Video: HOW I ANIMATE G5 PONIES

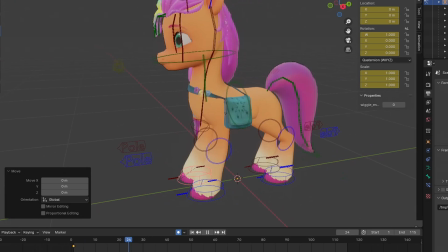[4:08]
Same goes for the circles on her elbows, they rotate. Right now, I'm going to make her hoof point at some pony after saying you look stupid.
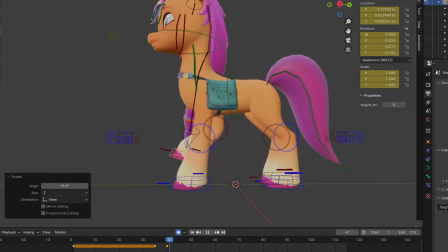[4:15]
It makes it look really alive and kind of funny just pointing at someone and calling him stupid.
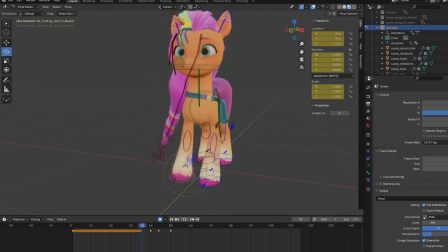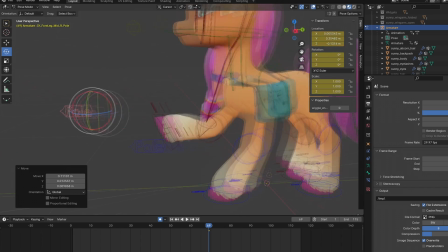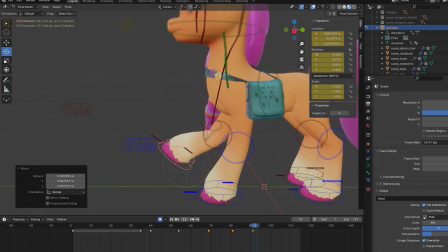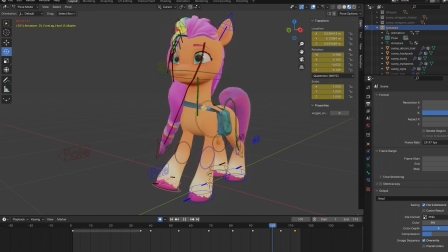[4:38] Hey, you look stupid.
Hehe, nice. Now it's time to make her head tilt.
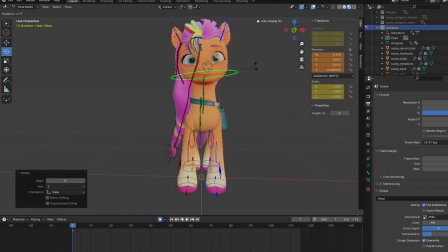[4:43]
This circle on her head controls the Y rotation for head tilting, and I'm going to animate it. Next up is her hair. Always remember to animate hair if a pony is moving. It makes the animation look good. Sometimes I animate using this cone, but it goes through her body and bends oddly.
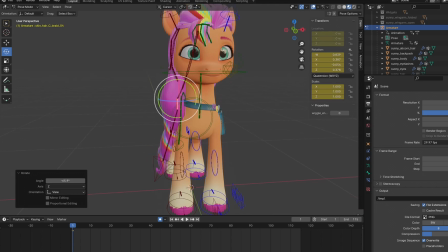[5:09]
So basically, I rotate some of the bones on the hair strand so it doesn't bend oddly and matches the position I imagine.
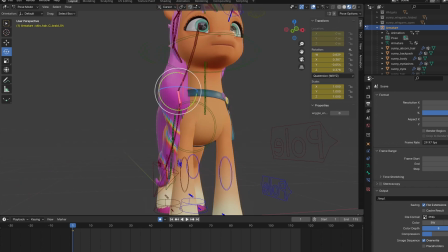[5:15]
Now let's animate it.
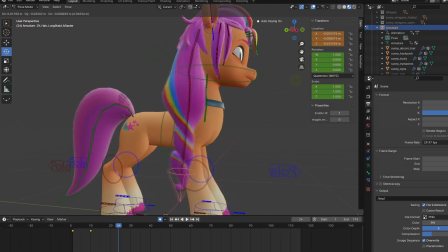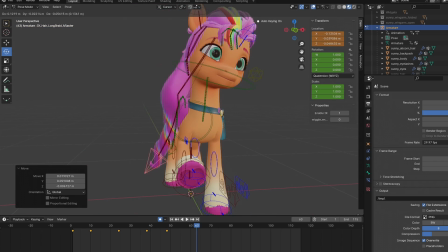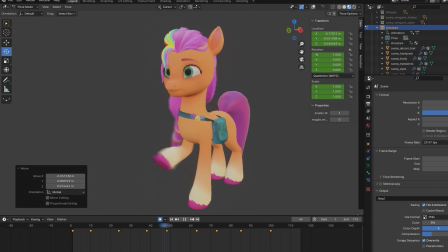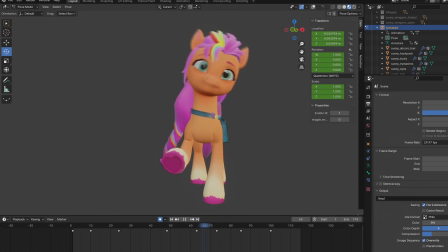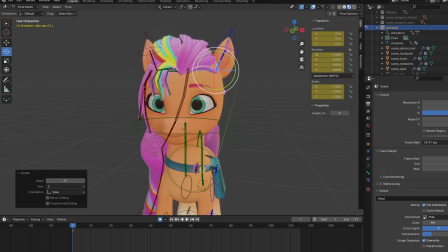[5:41]
All done! Now it's time for the ears. It's my favorite part to animate because I have to match what kind of expression she's going to have using her ears. Since her head is tilted, we're going to make her ears flop to the side, matching her expression.
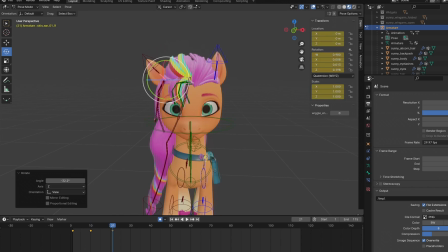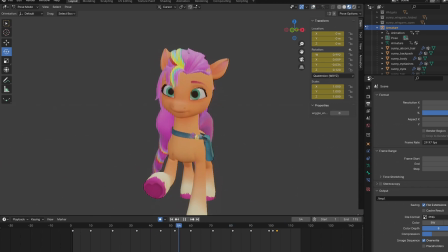[6:14]
I also added some ear flick because he looks nice when they do that, and it's adorable.
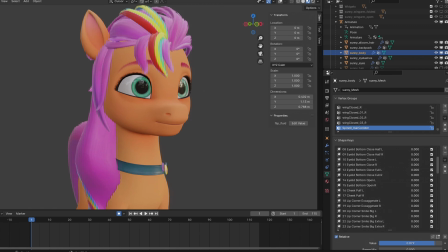[6:20]
Now it's time for some Shapekey action. This time I'm going to animate her eyelids and maybe do some blinking action and subtle movements.
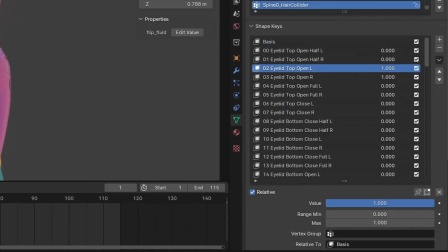[6:27]
If you want to keyframe it, you can press this dot right here, and it will automatically put it in the timeline.
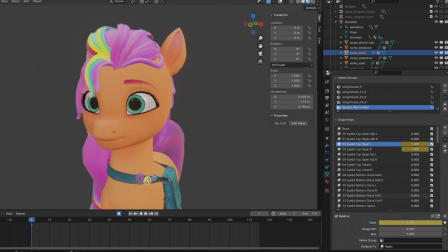[6:32]
It's going to take a while, but as long as you keep replaying your animation, it will motivate you to keep going and see the final results.
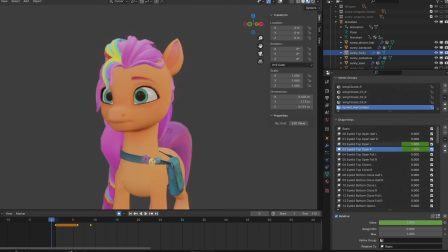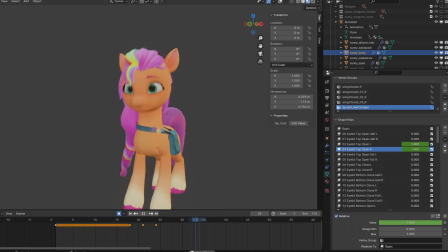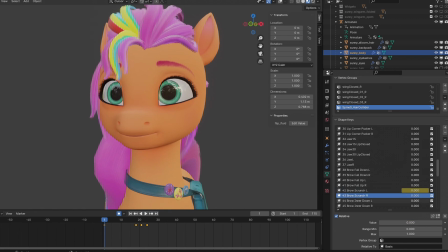[6:49]
I'm also going to add some eyebrow action to add more emotion to Sunny, like she's probably curious.
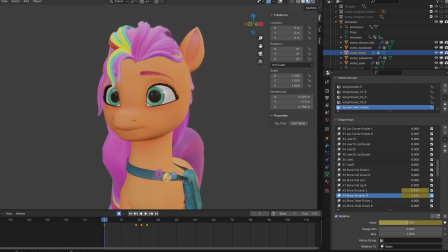[6:55]
I always use the brow scrunch because it looks nice when she's making that facial expressions.
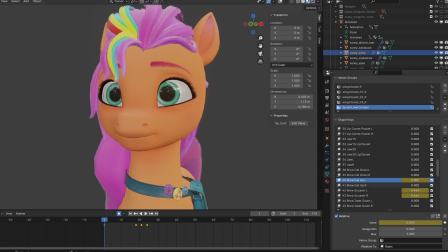[7:01]
I also have to move the eyebrows up and down when she's trying to blink. We blink and sometimes our eyebrows follow that. Just make it subtle.
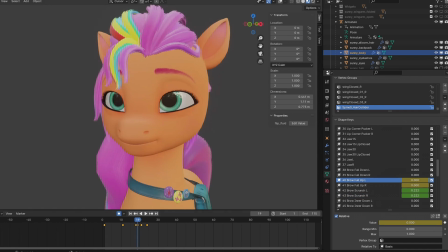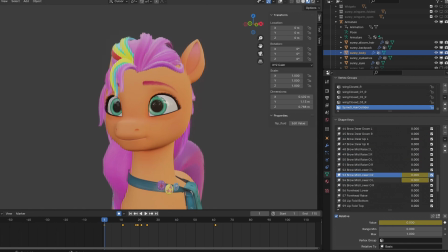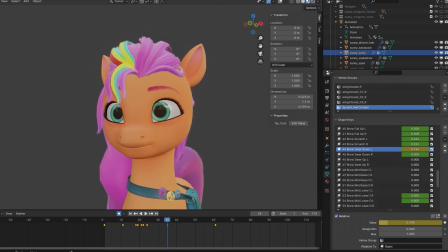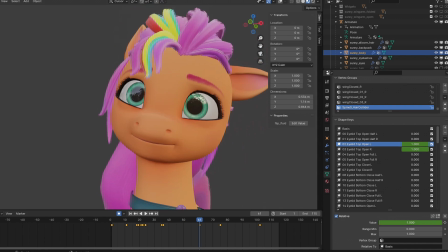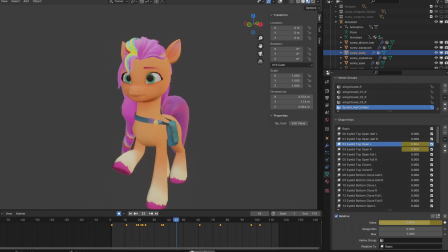[7:57]
Now she looks surprised and kind of disappointed at you. Perfect. Now we start animating her eyes.
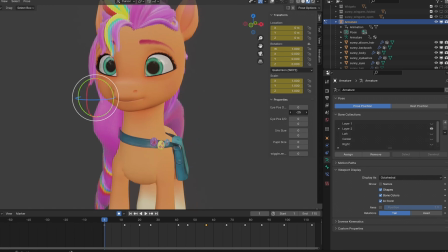[8:03]
I'm going to head over to the eye posing properties and animate it. You can right click this and insert a keyframe. I have to make her eyes focus on someone she's pointing at, so she could be staring right in front of her.